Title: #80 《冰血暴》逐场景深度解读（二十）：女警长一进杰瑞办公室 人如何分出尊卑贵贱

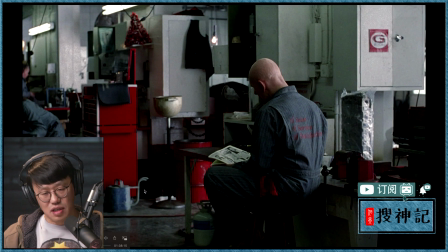4:10 来到了一个又是充满红色的场景我们看到整个的车间里头
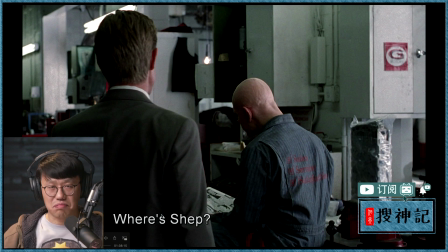4:15 然后他在找Shep因为Jerry需要因为韦德现在要去送那个钱他要做出一些想办法的调整能够把自己的阴谋继续能够遮掩
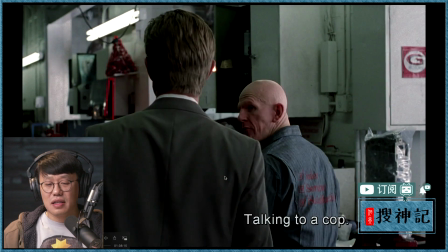4:29 这是非常重要的一个他的agenda他同志吃的三明治说talking to a cop
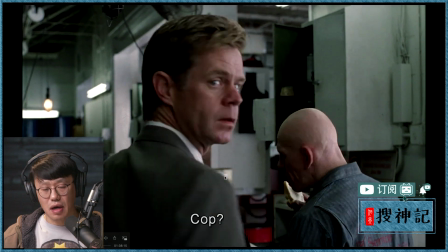4:36 Talking to a copCop然后他就同时又重复一句
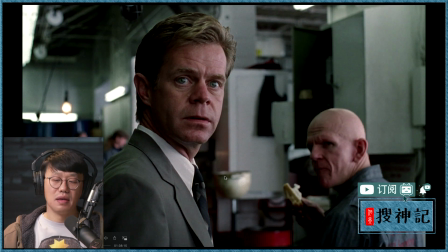4:42 Said she was a cop为什么要有这样的一句话不是白写的首先在这样的一个环境里头的人在这样的环境生活和工作的人他们没有办法想象到是一个女警察
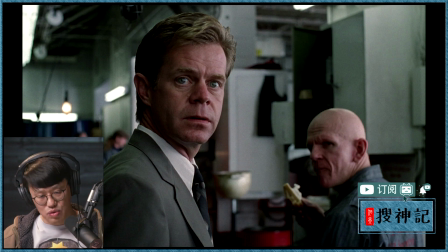4:58 一个怀孕的女警察来着除此之外怀孕的女警察
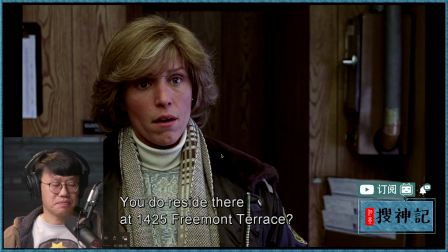5:04 其实从自己的穿着上已经和她们在生活中看到的警察也不一样了这也是整个非常一个细节和主题有关的一个细节的变化Margie在Brainner的时候无论在办案还是在吃午餐都是全副武装
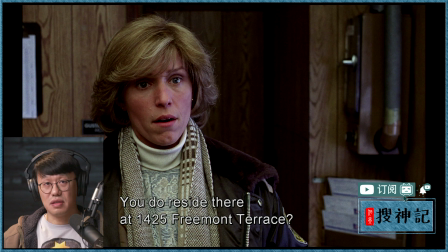5:23 从里到外都是警察那身行头配着枪她可能还配着枪但是我们已经看到她的妆容上她的衣着上发生了很大的变化甚至这个发型有一点点像戴安娜的感觉了
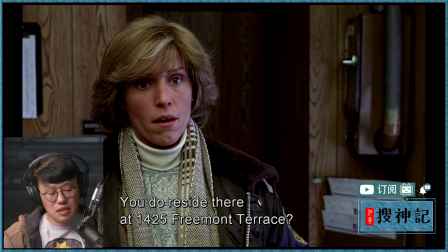5:41 这是什么样的一个安排呢因为Margie来到双子城很重要的一个原因是因为她的同学Mike Yanagita男同学她来之后她的这个性别的意识
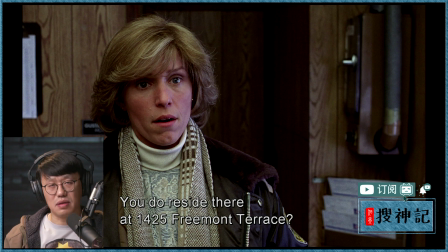5:57 自己作为女性的这样我需要美丽我需要be attractive的样的想法就比她在丈夫身边和那些警察同志身边
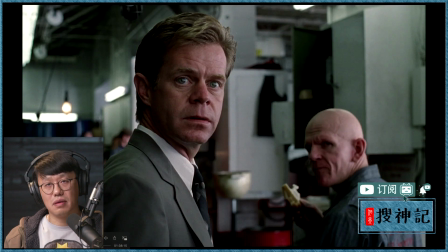6:10 要明确多了所以这一句话say she was a cop
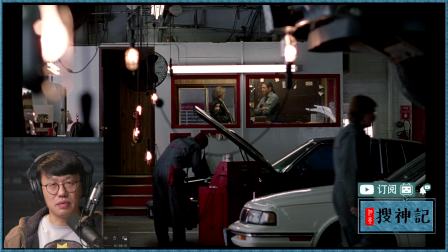6:16 不是白给的接下来给了一个主观的镜头交代环境的同时也不白给还有其他的想法
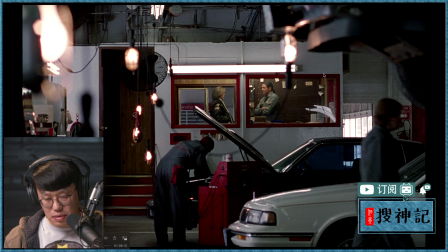6:26 首先我们看看这个Margie和Shep各自在一个窗户框里头引导大家的注意力另外为什么Margie要在左边Shep要在右边呢为什么不是反过来呢有这样的一个选择
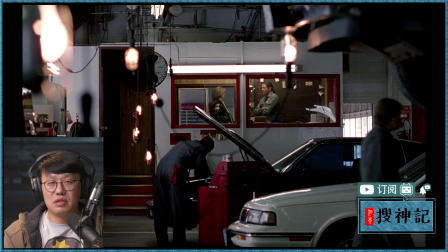6:44 导演或者影片的制作者们就要做出一个选择做出一个选择后面就一定会有一些意义为什么门在这边Margie堵着门把Shep逼到了死角
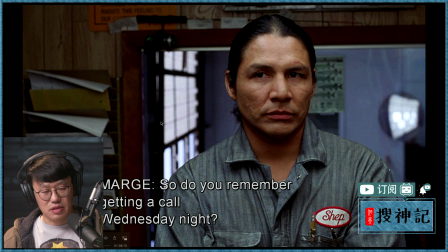7:04 这就是整个这场戏All is aboutShep是一个不善言辞甚至也有一点点反社会的人对吧他和Jerry的那一次的对峙
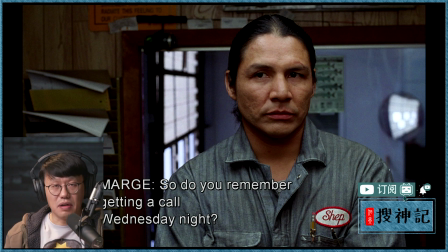7:20 Jerry想知道绑匪的联系方法他非常的敷衍甚至全只是扫了Jerry一眼对他没有给过任何的正眼按道理Jerry在这个地方的社会阶层是要比Shep要高很多的对不对从财富上很显然Jerry是中产的
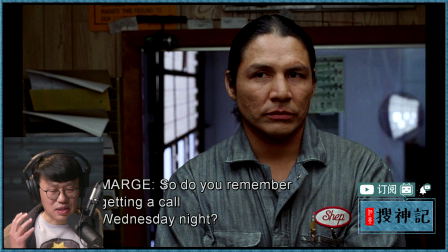7:45 非常富裕的人和Shep一个印第安的一个修车的工人差异很大可是他并不能在社交的等级当中获得对方哪怕是平等的对待更不要说尊重
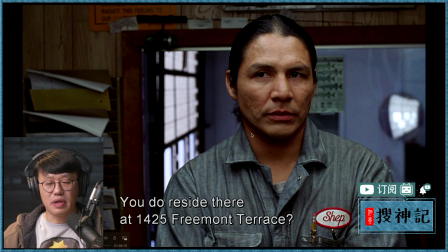8:06 但是Margie在这儿虽然是因为Shep知道自己可能会有一些问题但是Shep对他的这种关注从始至终眼睛没有离开过Margie
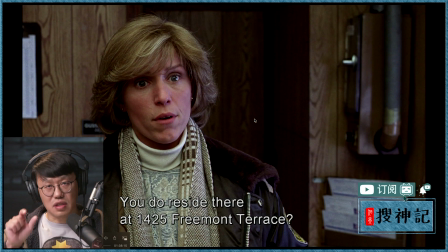8:27 这不能只是说这是一个社会的阶层的问题而是说其实Margie在整个戏里头
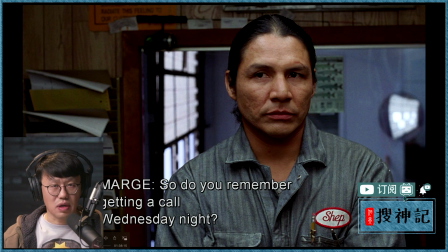8:35 自己的对话里头表达了一种他体现着Margie作为一个好的人一个真诚的人一个为对方着想的人
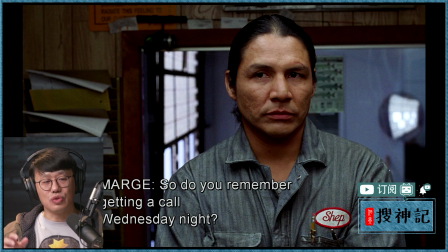8:50 没有运用自己手里头可以挥舞的权利去逼对方就范而是试图站在对方的角度上告诉对方真相是什么让对方能够和他配合
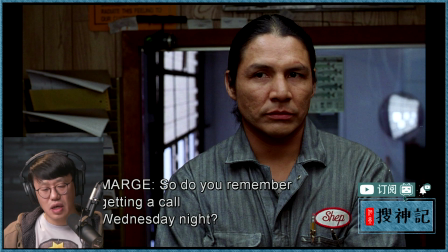9:04 我们还是一句话一句话的稍微过一下很快的Margie说你还记得周三晚上有个电话吗
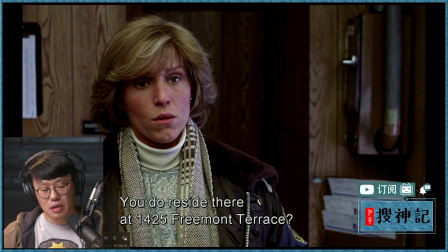9:12 打给你的Nope你是住在1425Fremont Terrace这个地方对吧Yep是的其他人还住在那吗No
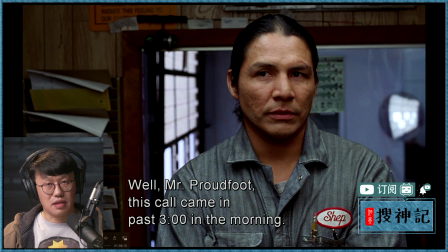9:28 先生这个电话是半夜三点打给你的我不太相信你对这个事情就完全没有印象吗
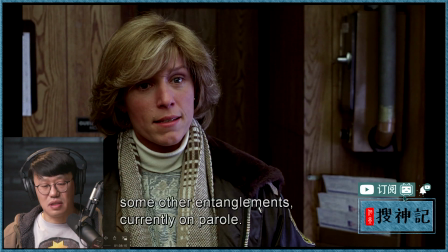9:36 然后我知道你有这样的问题你以前有过跟读品有关的
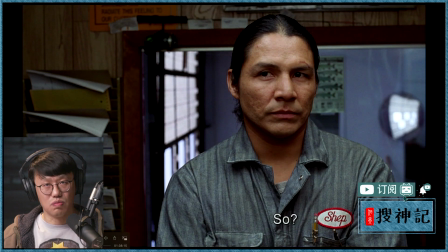9:41 现在在假设当中So又怎样并不友好整个Shape的姿态它是一个抱着胳膊在胸前的
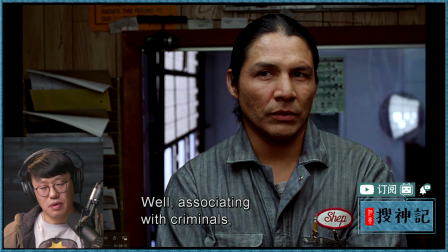9:56 是一个防御的姿态自我防范的一个很警惕的不信任的姿态Margie怎么会不知道对不对Margie手插着都其实还蛮轻松的就是告诉对方你也不用太紧张我对你的事情已经门清了
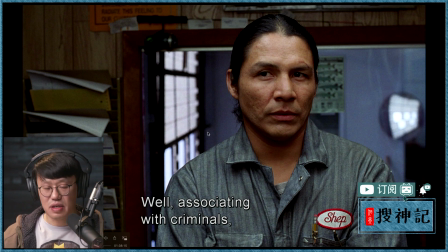10:15 刚才讲的这个位置的问题除此之外我们也注意到Shap的背后是一扇大玻璃可以看得很通透对不对Margie的背后是硬木板是一个坚实的
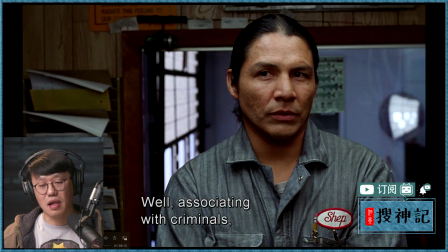10:29 我后面很扎实的背景调查已经搞定了你就不要再遮遮掩掩了我已经把你看穿了
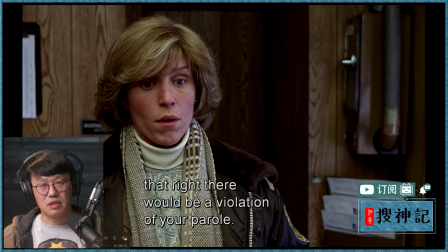10:40 Margie后面就是基本上用理性在跟你说你现在的情况我已经完全知道了你然后现在这个情况如果你继续还要隐瞒的话我就会认为你是要故意和这些杀人犯有关系
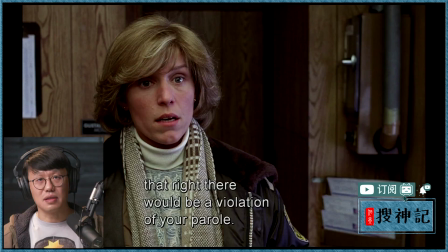10:56 那这个事情就会把你带入万劫不复的
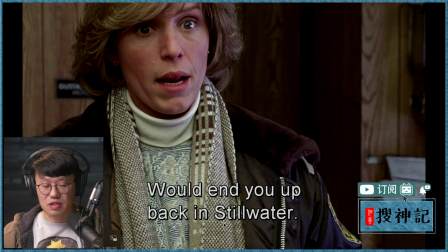11:00 让你回到了这个叫backing still water让你又回到你的监狱
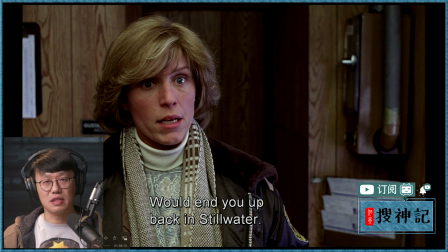11:06 这一定是一个非常可怕的一个经历是shipp千方百计拒绝但是这些事情都是因为Margie之前和所谓的Silbert警探做的一个背景调查他是完完全全的忠于职守
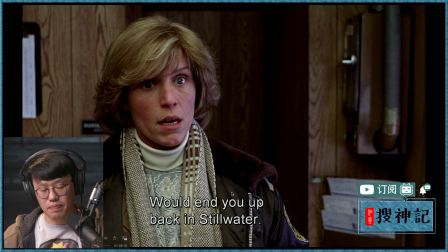11:22 做了他该做的事情他对这个interview对谈是非常扎实的
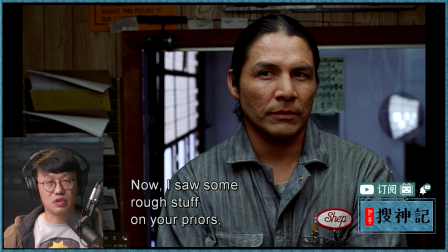11:30 然后他在试图用自己的人的层面的说服力说服力persuasion而不是简简单单的我告诉你我可以把你怎么怎么样而是也许这是一个女警官女警长的
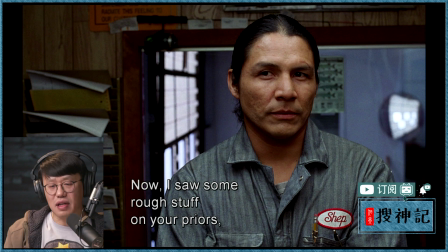11:47 她的或者Margie本身的personality带来的一种美善的救赎的作用